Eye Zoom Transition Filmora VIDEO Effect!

The other day, I put up a video on how to do the eye zoom transition in Filmora. And a lot of people instantly asked me, hey Daniel, can I do that with video as well as images? And my answer to that is, of course you can. Stick around, I'll show you how.
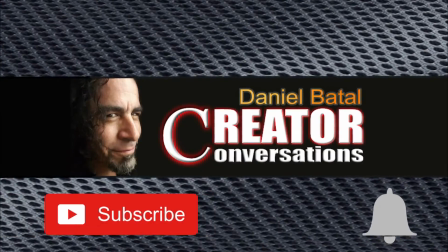15s
Where the hell am I? Hit the subscribe button and click the notification bell to be part of the conversation.
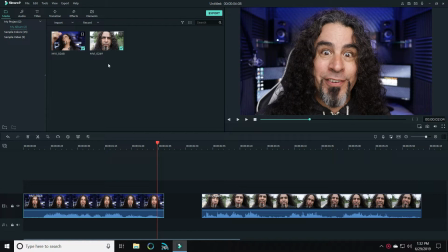19s
The way I did this was I filmed two pieces of footage, one from within my studio and another one outside at a different location. The thing I made sure of in this footage was where I was going to create this effect, I made sure my head was still and my eyes were fairly wide open.
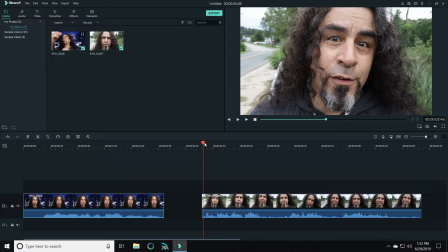36s
This will make it a lot easier to pull off this effect. The same with the footage I shot outside, I tried to make sure my head was fairly still and that my eyes were open. Now I brought these two pieces of footage down into Filmora and I just put them together.
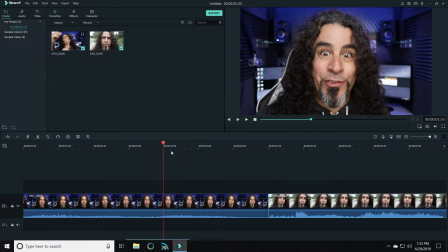50s
Then what I did was I selected an area at the end of the first clip and I sliced that.
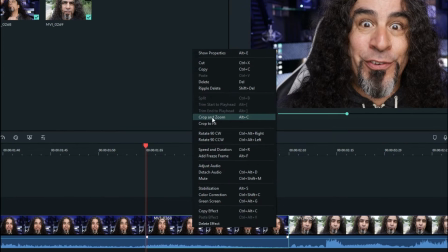56s
So what you'll want to do is right click on your footage, hit crop and zoom, and then click on pan and zoom.
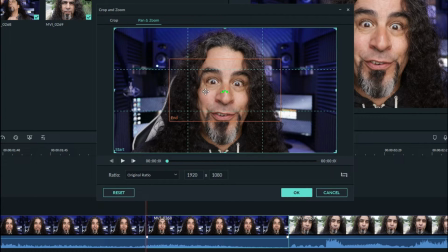65s
And you'll see the zoom feature windows open up. Let's click on the interior so the end screen is activated. Left click and hold, grabbing it on the corner, and let's shrink that down.
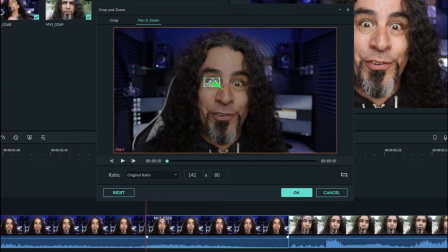76s
And I'm going to bring that over right on top of my eye. And then hit OK.
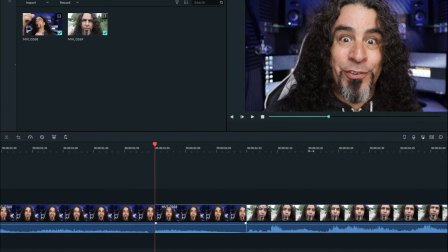82s
Now in the next piece of footage, I want to do the same thing. I want to select an area where I'm going to zoom out of.
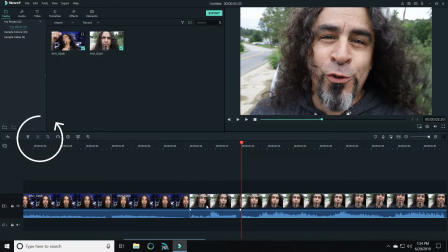89s
I want to slice that footage so that I have a section that I can zoom out from.
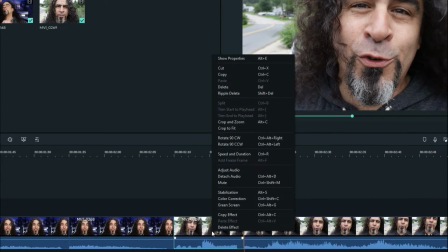94s
And I'm going to right click on that footage and open up the crop and zoom tool again.
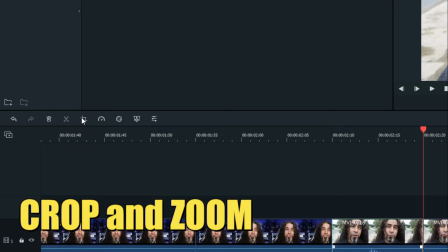98s
Just a quick note, you can open up the crop and zoom tool from over here just underneath your import window.
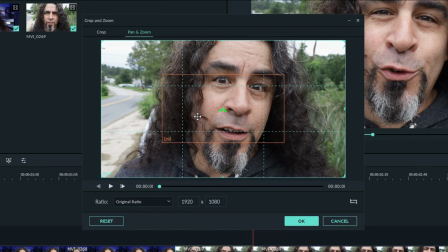106s
So let's click on pan and zoom. And then let's click on the end screen interior box and shrink that down as well.
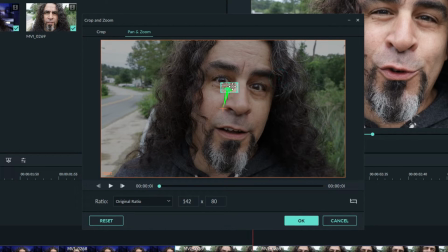113s
I'm gonna put that over the same eye, but the thing I need to change here is this is zooming into my eye and I actually wanna zoom back out from here. So down in the lower right, you'll see these two arrows.
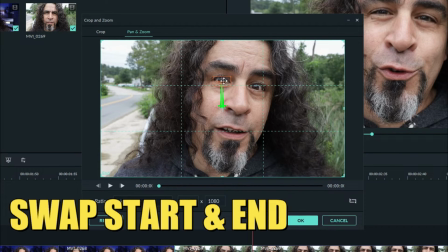127s
Click on that and it will swap the end box for the start box and the start box into the end box.
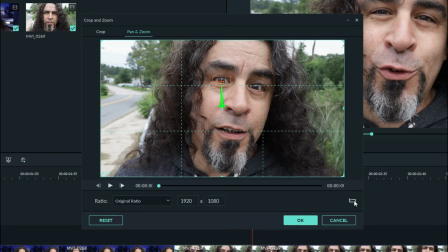134s
That way now we're zooming out from that point to full screen. Click OK, and let's take a look at what we have.
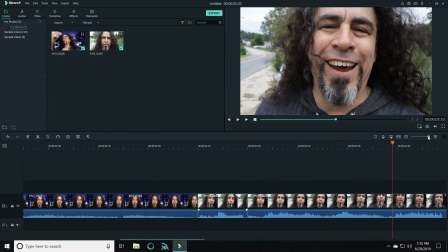142s
That zoomed into my eye and back up from the other section of footage, but it was a little bit quick and we can adjust this.
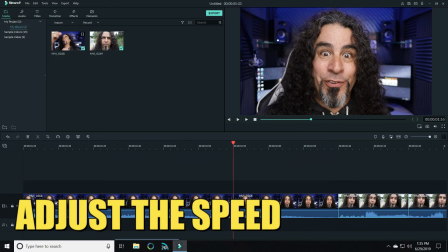148s
Let me show you how.
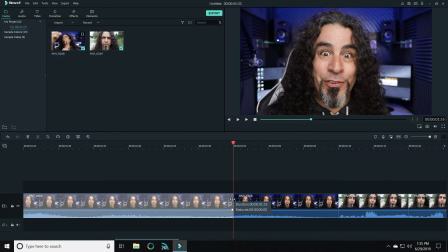149s
I want to left click on the main piece of footage that's full screen, left click on the end and hold and drag that line backwards.
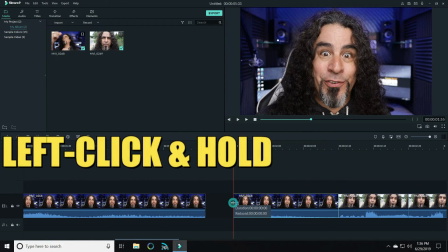157s
Left click on the zoom section, left click and hold and drag that back over.
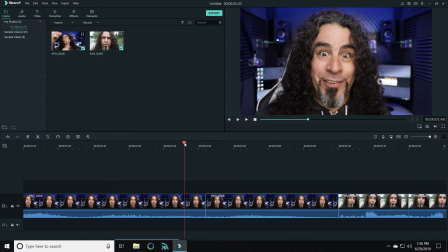162s
That will keep that footage aligned so there'll be no gap in it and it'll actually keep moving normally.
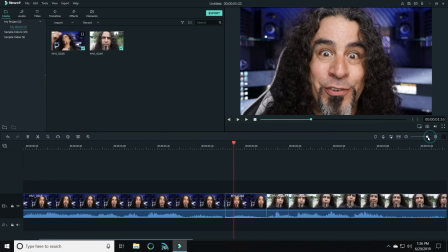168s
It just starts that zoom in a little bit earlier. We can do the same thing with the other piece of footage from the outside.
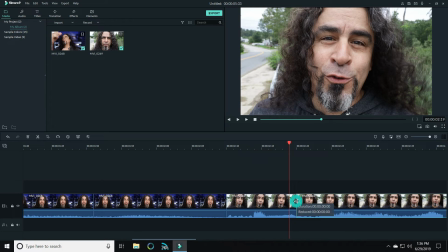177s
Highlight the full frame footage, left click on the end and drag it over, and then highlight the section that is zooming out from my eye, left click on the end and drag that back over till it connects.
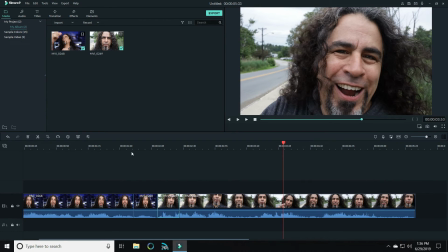189s
And you can do that to whatever feels comfortable for you.
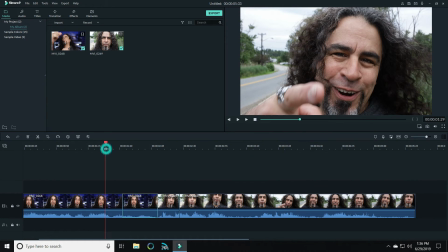192s
If you feel like you want to make it zoom in even slower than that, just move those until you feel like you've got the right amount of speed for the zoom.
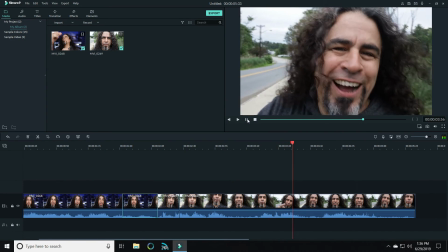199s
That's actually a little better right there.
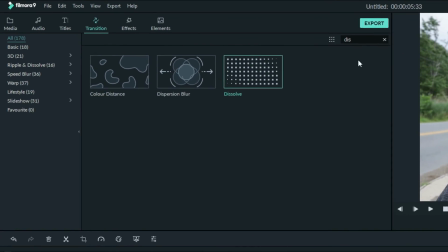201s
One other thing I want to suggest you do is right where those two clips meet, if you open up transitions and find the dissolve transition,
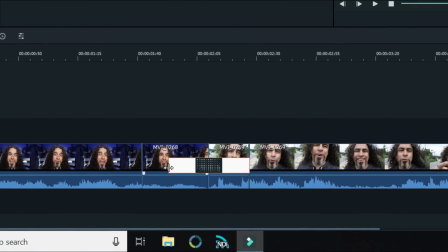209s
bring that down where the two clips meet and shrink it really small.
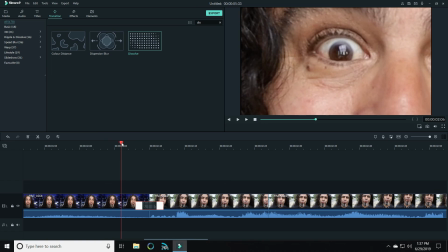214s
We don't want a lot of dissolve, but this can really help the two pieces of footage transition smoothly from one eye into the other eye.
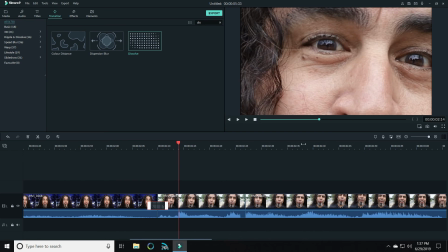222s
See what it did there? Let's take a peek at that in full motion.
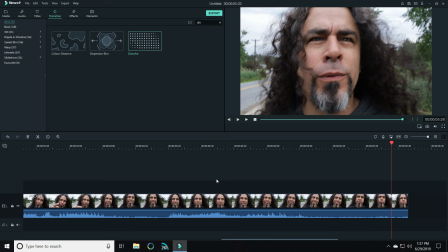228s
This is a great way to make it seem like you've jumped from one location to another in the blink of an eye.
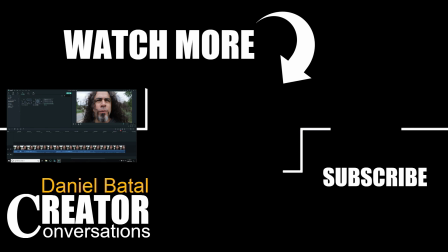234s
If you want to learn more cool Filmora tricks and tips, click on this video over here.